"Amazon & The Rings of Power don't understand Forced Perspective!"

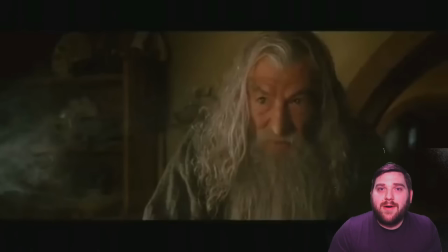[8:11]
I love it so much. Now, let's take a look at how Rings of Power handles forced perspective. And the quick answer is they don't. They straight up just don't use forced perspective because they are completely incompetent.
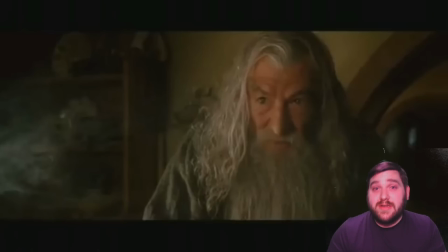[8:27]
I scoured through a lot of footage from this show searching for good examples of forced perspective, and there's literally only one. And it was in the second episode. They literally only do it once. The rest of the time, they just pretend it's forced perspective, and it ends up looking really bad and really cheap.
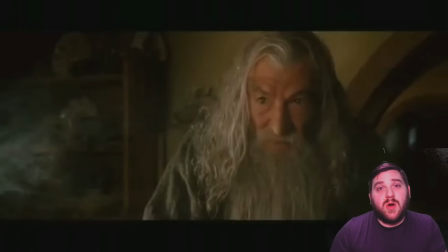[8:46]
And you can tell that these people really don't care about making good cinema.
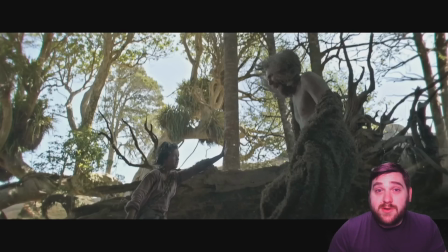[8:51]
But let's start with the good example first. And when I say good example, I mean mediocre example, because it's not that great of an example. Here you have Nori, who's not a hobbit, and the stranger, who's definitely not Gandalf.
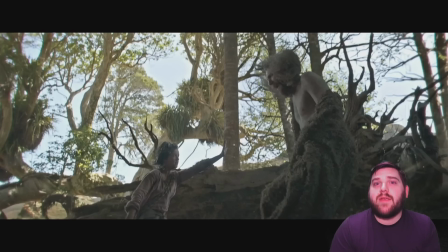[9:07]
Now, these two characters should basically have the same height ratios that Gandalf and Frodo have in the Lord of the Rings movies. In this scene, the stranger is doing magic, and Nori is calming him down.
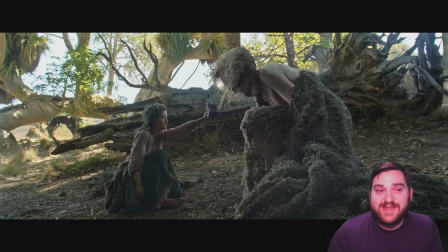[9:22]
The one and only instance of actual forced perspective. But it's not even that good, because you can tell that it's forced perspective. You can tell that the stranger is actually closer to the camera than Nori is, because the camera focus is a little bit different on each character.
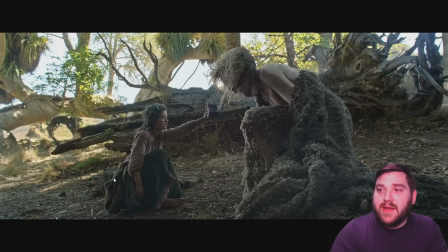[9:40]
As you can see here, the lines around Nori come off crisp and clean, whereas the lines around the stranger are kind of blurry. And you can really see the seam right here, where her hand almost touches the stranger's hair, and You can tell that they're not right next to each other.
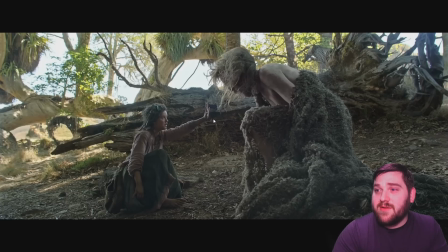[9:58]
You can tell that her hand is way farther back because of the camera focus. Now, that being said, I'm just assuming that this is forced perspective, but it could also just be two different takes, and one is composed and enlarged on top of the other, which could also explain why the stranger's lines are so blurry.
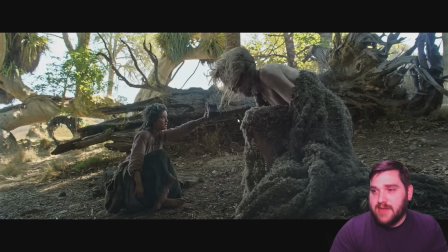[10:17]
But I don't think that this is the case. I think that this is an actual case of just bad forced perspective.
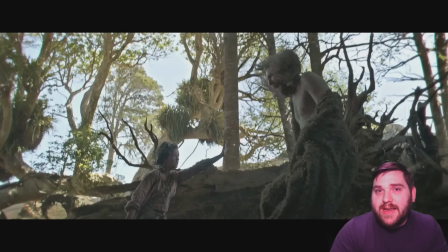[10:23]
Look at it again. You do have some dynamic camera movement, but it's literally just pivoting up and down, so that wouldn't change any of the perspective. It's not good. It's really not good.
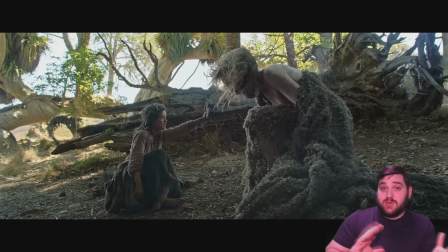[10:38]
Now, the majority of the rest of the scene just cuts to a bunch of close-ups between the two characters, so they don't have to keep doing this. But there are a couple of other shots where you see them both in the same frame.
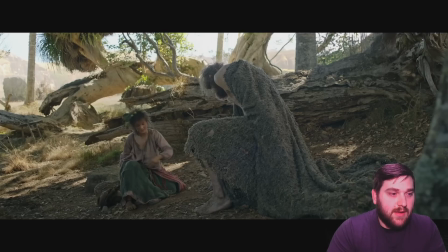[10:49]
This is another one, and this is not forced perspective. You can tell because you never see the stranger's face the entire time. And that means it's a body double.
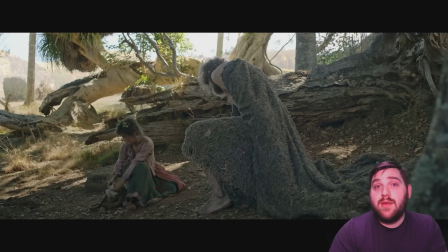[11:02]
It's someone standing close to her who is actually that big, but his face is turned away from the camera, so you can't tell it's not the same person. It's not forced perspective, but it is executed well, and Peter Jackson also used this technique. Half of the shots were forced perspective, and half of them were body doubles when you didn't need to see their faces.
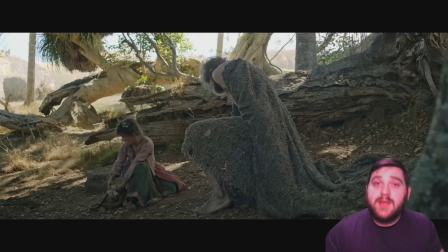[11:20]
But this shot also betrays the crappiness of the first shot, because you can see the lines around both of them are equally crisp and clear.
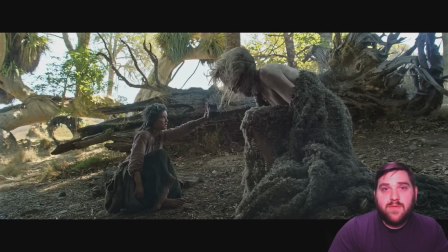[11:30]
Then, when you go back to the other shot, they're different. So here, forced perspective is poorly executed, but then this other trick is done well.
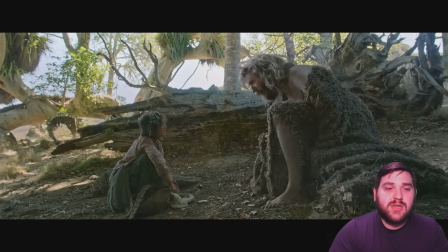[11:38]
Here's another shot of them together. This could be forced perspective, or it could just be two takes, because the camera is static and they never interact with each other. Watch. It's just them sitting and talking. And this shot is done better than the first one. It's probably forced perspective.
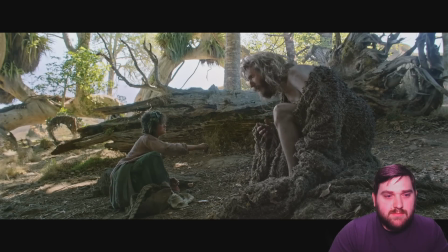[11:55]
You have another similar shot of them talking, but when she reaches to interact with him, it cuts to close-ups.
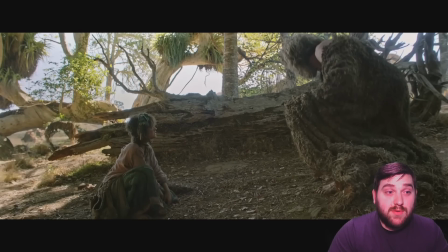[12:02]
Now, there is one other shot where he actually gets up and moves around, but as you can see,
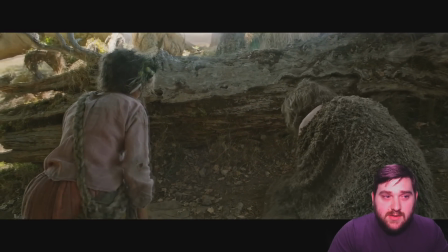[12:07]
you never see his face again, so this is likely a body double.